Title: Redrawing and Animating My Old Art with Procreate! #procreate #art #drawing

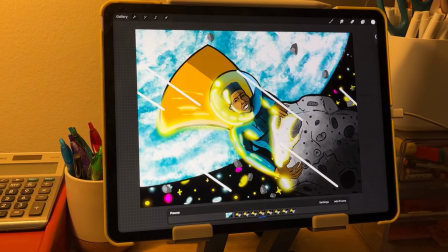Today I'm turning my 2019 Copic illustration into an animated Procreate GIF.
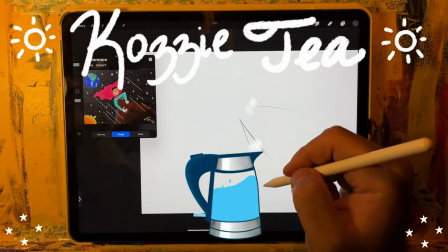Sit back, relax, and I'll show you how I did it.
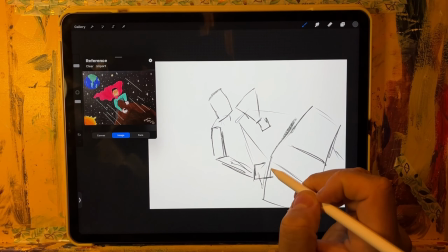So, I've been feeling quite bummed out about art in general recently, and I wanted to do a little experiment.
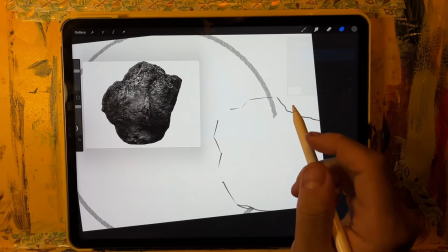I wanted to redraw something that I drew a long time ago, and I believe I originally drew this during Inktober of 2019.
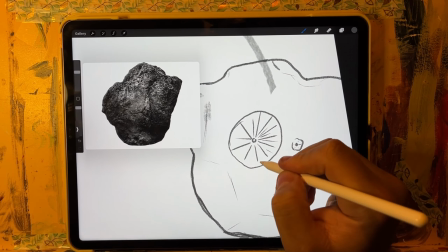That particular time of my life wasn't necessarily the easiest, but I was making the best of my situation by using creativity to my advantage.
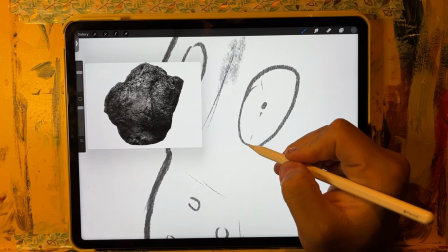I remember at the time being very proud of that drawing, but obviously over time it doesn't look quite as well as it did when I first did it.
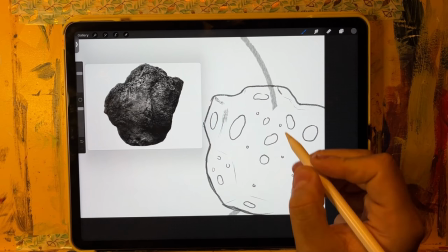So I wanted to upgrade it a little bit, and I'm pretty satisfied with the results.
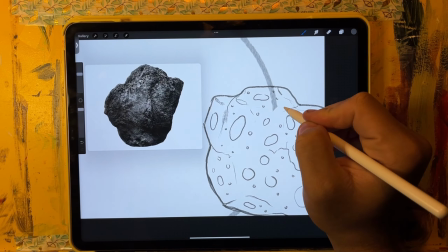So the first thing I get started with here is drawing the asteroid. This was actually a lot more straightforward than I was anticipating.
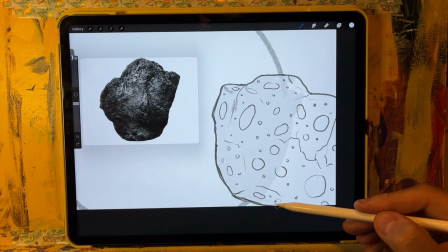I had to pull an image from Google, and I just started to block out certain sections and
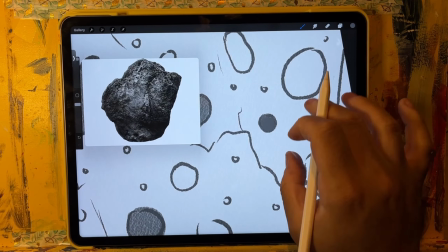try to keep some type of round shape while simultaneously adding certain details.
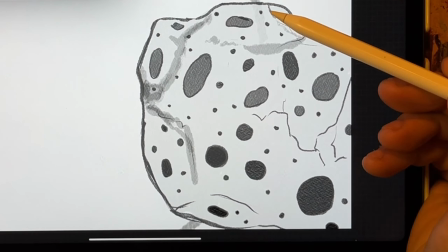The hardest part of this asteroid was specifically the texture, because there's no asteroid, well, I can't say that beyond a reasonable doubt,
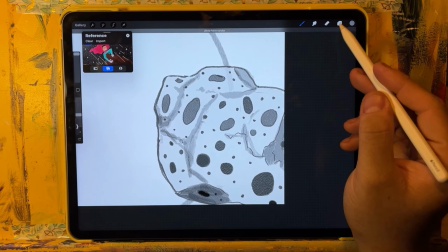but it's seemingly the majority of asteroids are rather bumpy and rigid.
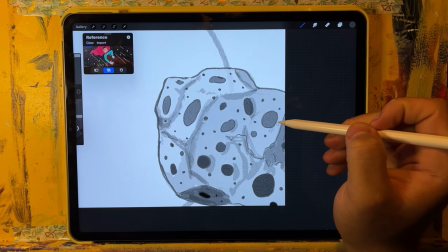So I had to give the texture through a painterly effect,
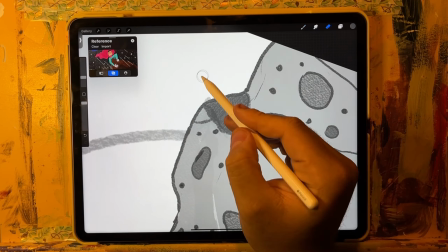and later on you'll see that, and I think it adds a lot more visual value to the asteroid.
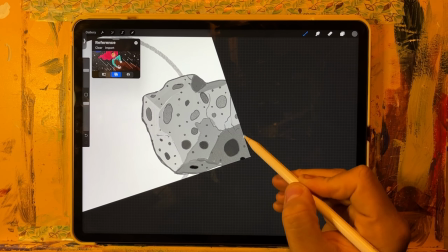I kind of wish I went a little bit darker on the back end, but I was having so many issues blending,
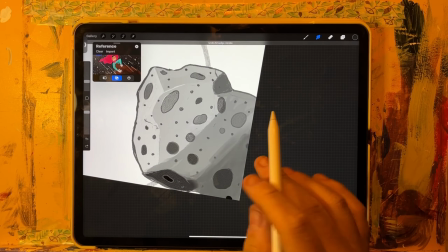as I do with digital art, but those things can be adjusted in video editing, which I also didn't do.
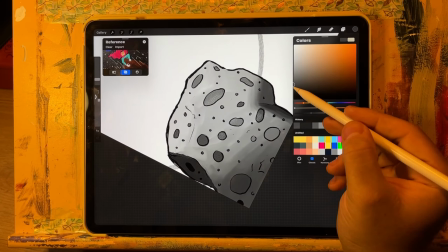But it's just something that you can take note of. For your asteroid illustrations in the future,
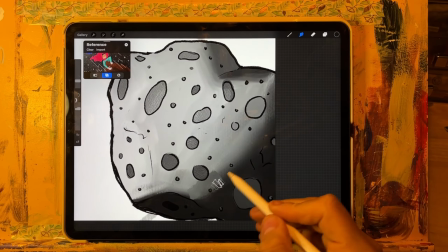I don't know if it's obvious or not, but the hardest part of this entire illustration was the actual superhero.
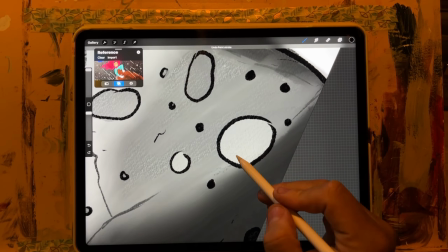I had a lot of angles to work with here. The very first image from 2019, it's very flat.
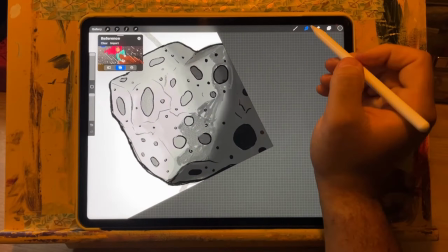There's no depth. He's kind of like being pushed up by the asteroid and not actually pushing against it.
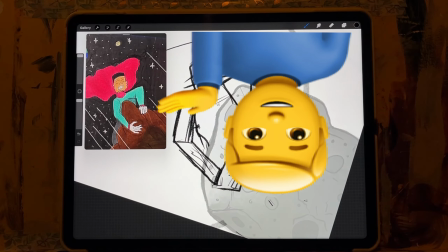And that's what we want, because we got to go to the movies next weekend with Mark and Jessica, and we can't do that if the asteroid hits the planet.
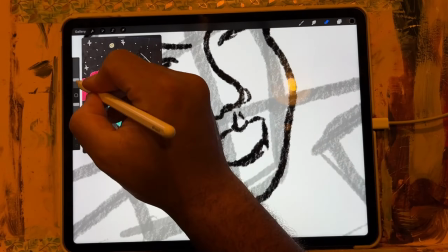So he's got to save our life, and that's what he's here for. I apologize for the use of these reference photos.
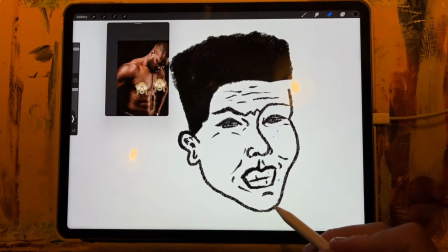Or maybe not, I don't know, it depends.
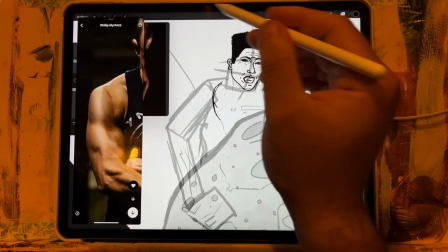If you're offended, I apologize, but I needed a visual reference to get this body right, because boy, it's important to get the body
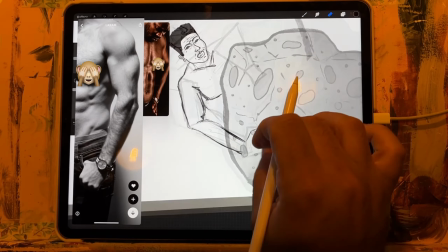right. Otherwise he's gonna look like something that wouldn't realistically save the planet from a massive asteroid coming from space.
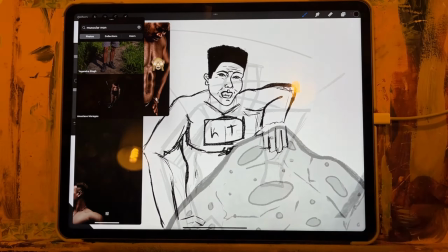And that was like a huge part of this illustration. So I needed these reference photos.
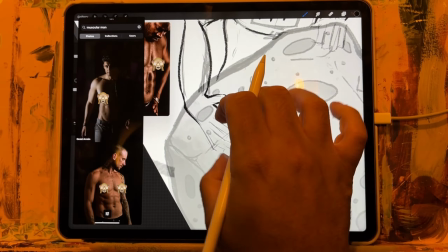Anyway, illustration is pretty straightforward, but I just wanted to give you some keynotes on that process.
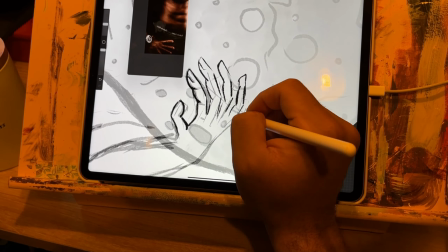I also realized that he was in space.
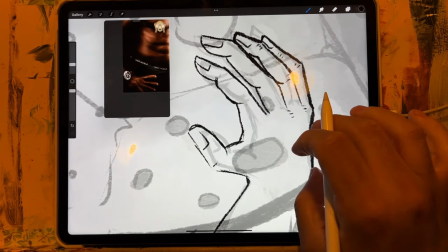Now, he doesn't need a helmet because it's a drawing, but I went to college twice, so we want a little bit of logic here.
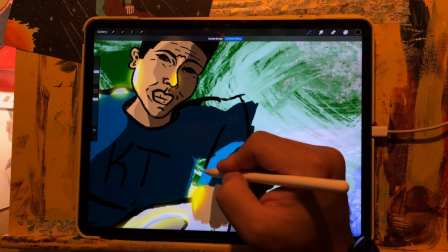He can't breathe in space. I don't know where the air tank is, but you gotta trust me, it's there.
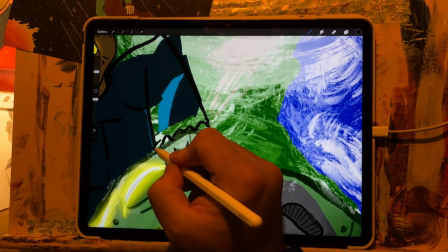So at this point, I'm just finishing up those smaller details, adding more definition to the lines,
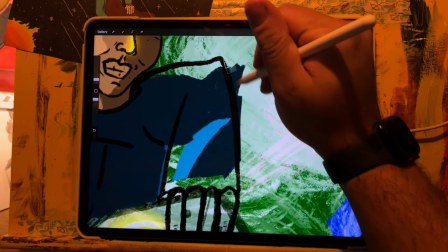giving everything more visual accuracy, if you will, and it all just comes together.
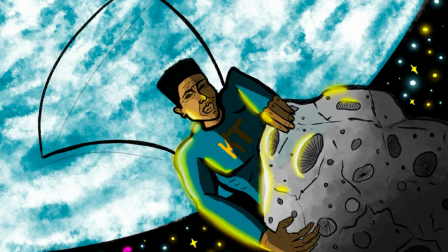I also decided to add a flare. It helped kind of give the illusion of sunlight kind of hitting against everything, and I like the effect that it gave.
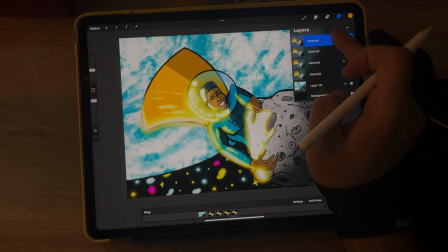We're in the animation portion of this video now. I went for a very simple approach.
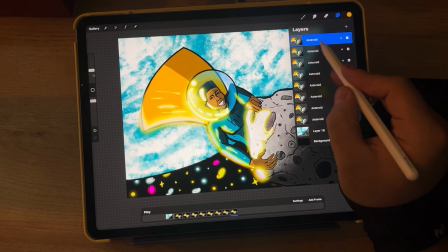I was actually kind of shocked at how easy this part was. Usually the animation process is quite tedious.
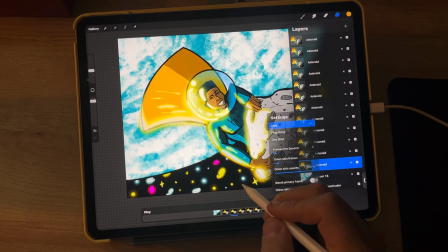However, today I found an easy way to make something look good, and it's always a W when you can do something like that.
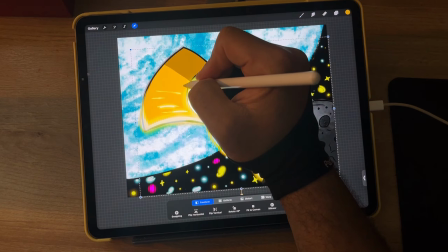I went for what you would typically see in like a mobile game or something, you know what I'm talking about,
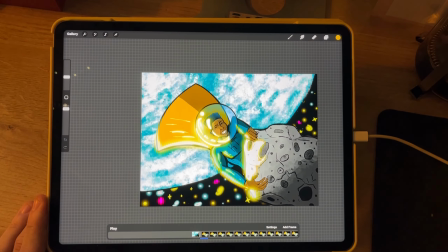when they like make a new video game character and they make a budget animation short and they just have like a drawing,
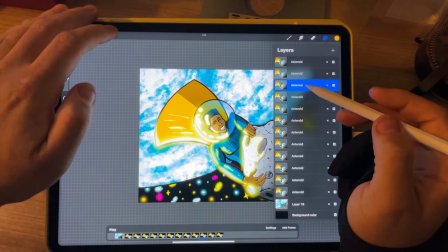but they like move it around and stuff. That's what I did. That's exactly what I did. I opted big studio quality here, and it actually turned out.
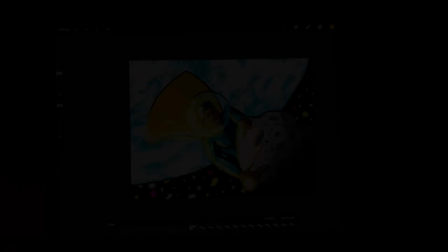So I'm happy with it.